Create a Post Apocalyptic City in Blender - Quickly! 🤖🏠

G'day Blender Heads and welcome to the apocalypse.
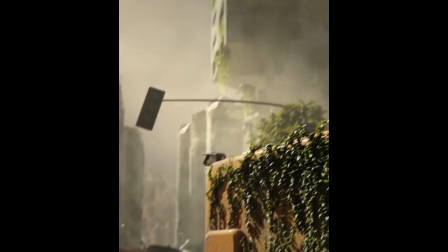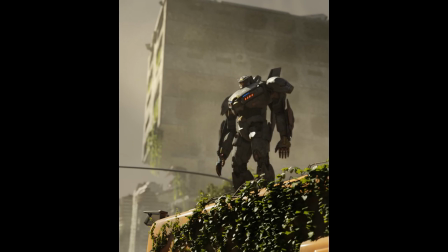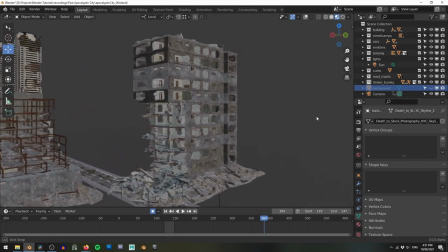[0:21]
There's a lot of stuff that goes into creating a scene like this.
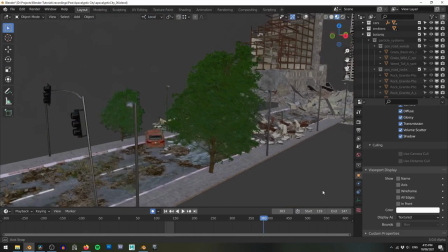[0:24]
There's buildings, rubble, vehicles, the trees, grass, vines, even the rocks and potholes in the road.
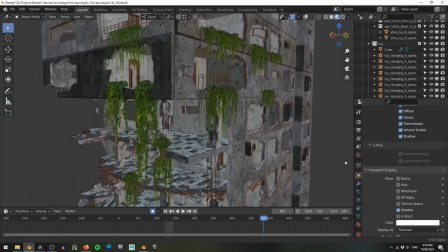[0:31]
Creating a scene like this from scratch could be weeks, maybe even months worth of work. Now, if you're the kind of person that likes to create everything yourself and you're perfectly happy to spend a month or two on this sort of a project, then hey that's awesome like seriously this is art if that's what makes you happy then go nuts now for me personally I don't want to create two or three of these shots every year I want to be able to create 10 or 20 or maybe even entire short film now to create something like this in a couple of days we're gonna need to tap into some asset packs in my case I've recently got my hands on a
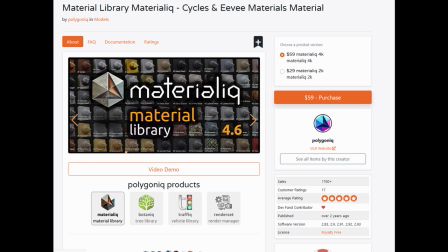[1:06]
copy of botanic traffic and materialic all from the company Polygonic there's links to all of those in the description below if anybody is interested in checking them out.
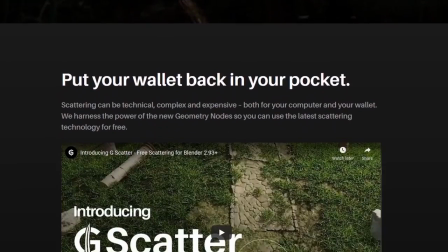[1:14]
However I realize not all of you have disposable income to purchase these kind of add-ons so if you're not at a point where you can throw money
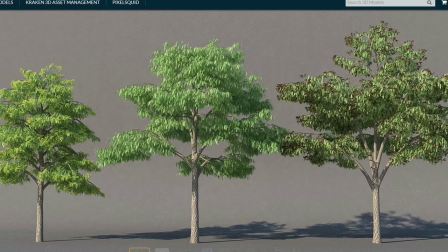[1:20]
at these don't worry I've made sure that there are some links in the description below to some free assets you can use instead. Now these free assets are probably not as high quality and there's probably a little bit more manual setup involved with them but I mean hey shut up they're free!
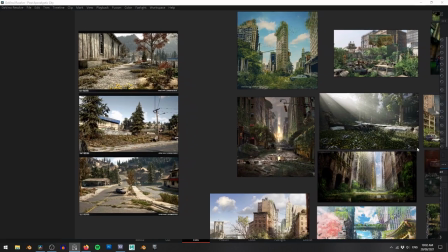[1:35]
The first thing you want to do when building a scene like this is decide on your composition.
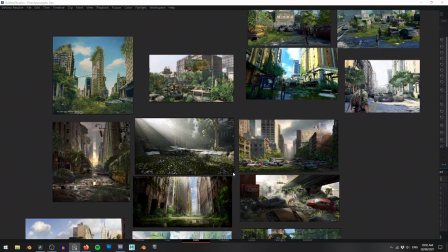[1:39]
Choosing a composition early means you'll already know where you want your camera which means you know exactly what you need to build and where to put everything.
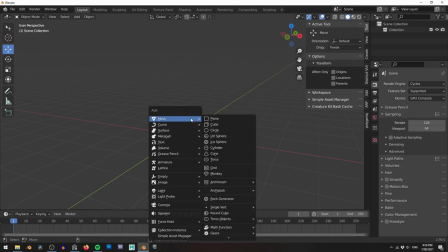[1:46]
For collecting references I use PureRef which is an awesome reference collecting tool with the added bonus of it being completely free. With a rough composition decided upon it's time to start blocking out my scene. I quickly set up a camera roughly where I want it to be low to the road to show off all the rubble
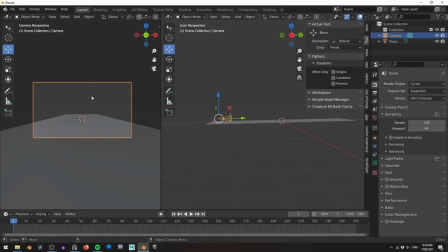[2:02]
details and tilted slightly upwards again just to show off the size of the city in the background.
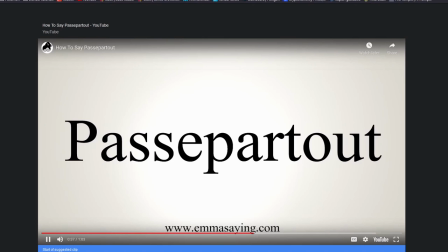[2:07]
I also turn on the Passepartout all the way up to 1.
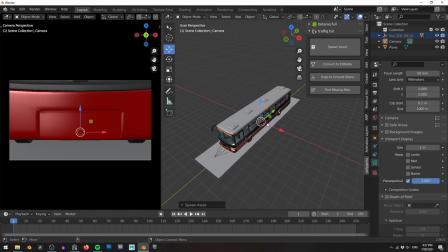[2:15]
This prevents me from seeing things outside of my camera view which I found can distract me from getting that perfect composition.
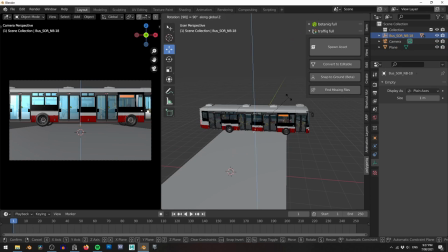[2:22]
Next I use the traffic addon to add my main focal point to the scene, the overturned bus.
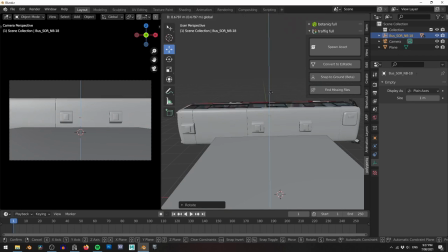[2:27]
With the bus in the scene I quickly start blocking out some other major pieces such as the sidewalks and adding a road texture.
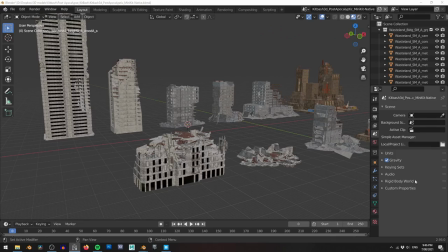[2:34]
I open up a new Blender scene with some buildings from Kitbash 3D.
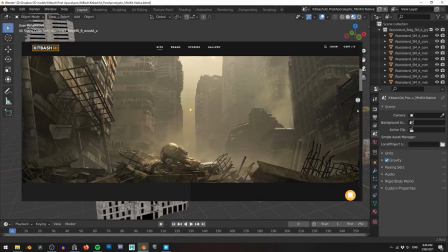[2:38]
All of these structures are from their Warzone pack and will work perfectly for this scene as they're all kind of dilapidated and half turned to rubble.
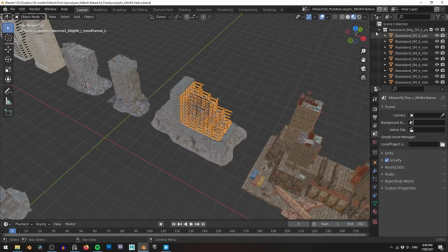[2:45]
To start with I choose this building with all of the beams showing.
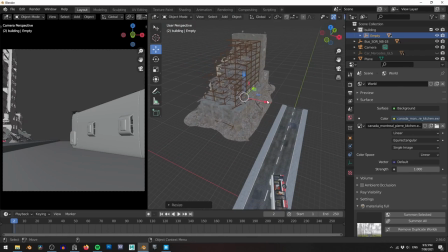[2:49]
I want this one somewhere near the front of my shot as it has a lot of detail and really emphasises the destroyed nature of the city.
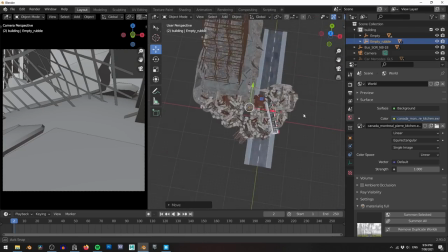[2:55]
I copy another building from the Kitbash scene, this one is basically all just rubble.
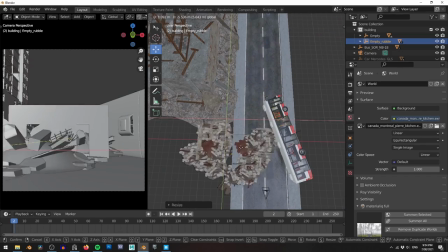[3:00]
I can use this to add random junk to parts of the scene and really make things generally look like a mess With some random destruction in my scene.
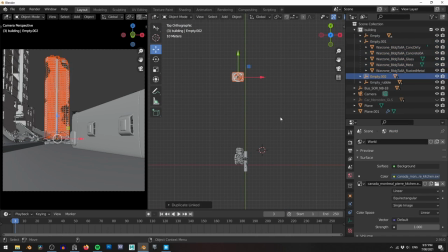[3:07]
I start bringing in the big guns in the background I place these a long way back to help emphasize the size of the city and also to show
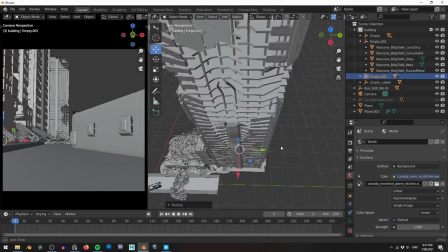[3:14]
off little bits of destruction on them From this angle you'll only ever see one side of the building So duplicating them and rotating them around
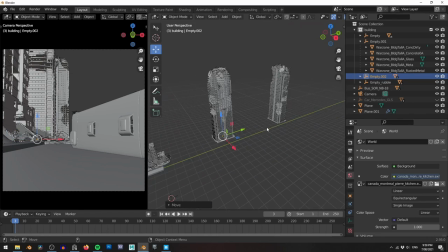[3:20]
makes them look like a completely new building Don't forget to instance these buildings when you do this the shortcut is alt D instances will really help reduce how much memory Blender uses and makes your scenes lighter and renders faster.
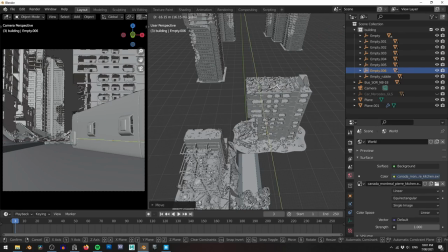[3:33]
I really love this particular building with half of its side blown out. I use this to kind of cut a shape around the bus which again will hopefully draw the viewers eye in this direction.
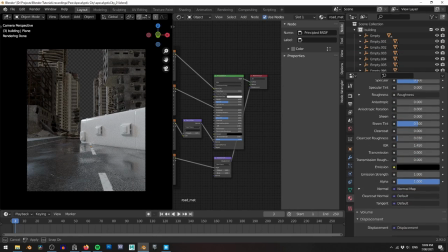[3:43]
With a lot of my major shapes in place I want to start playing with lighting next.
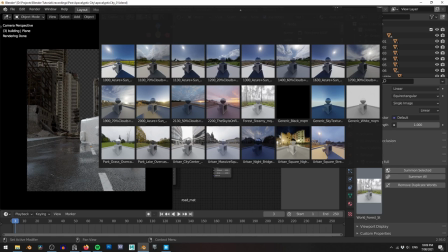[3:48]
A lot of people leave lighting until the end but lighting plays such a big part in your composition so
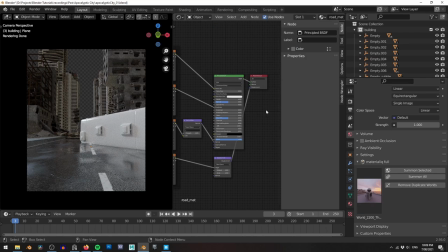[3:53]
even if you leave the final light tweaks to the end it's a good idea to have something set up early.
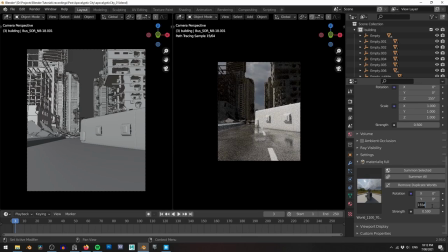[3:58]
Materialic comes with a bunch of HDRIs as well as materials and it makes it really easy to swap between them to test your lighting quickly.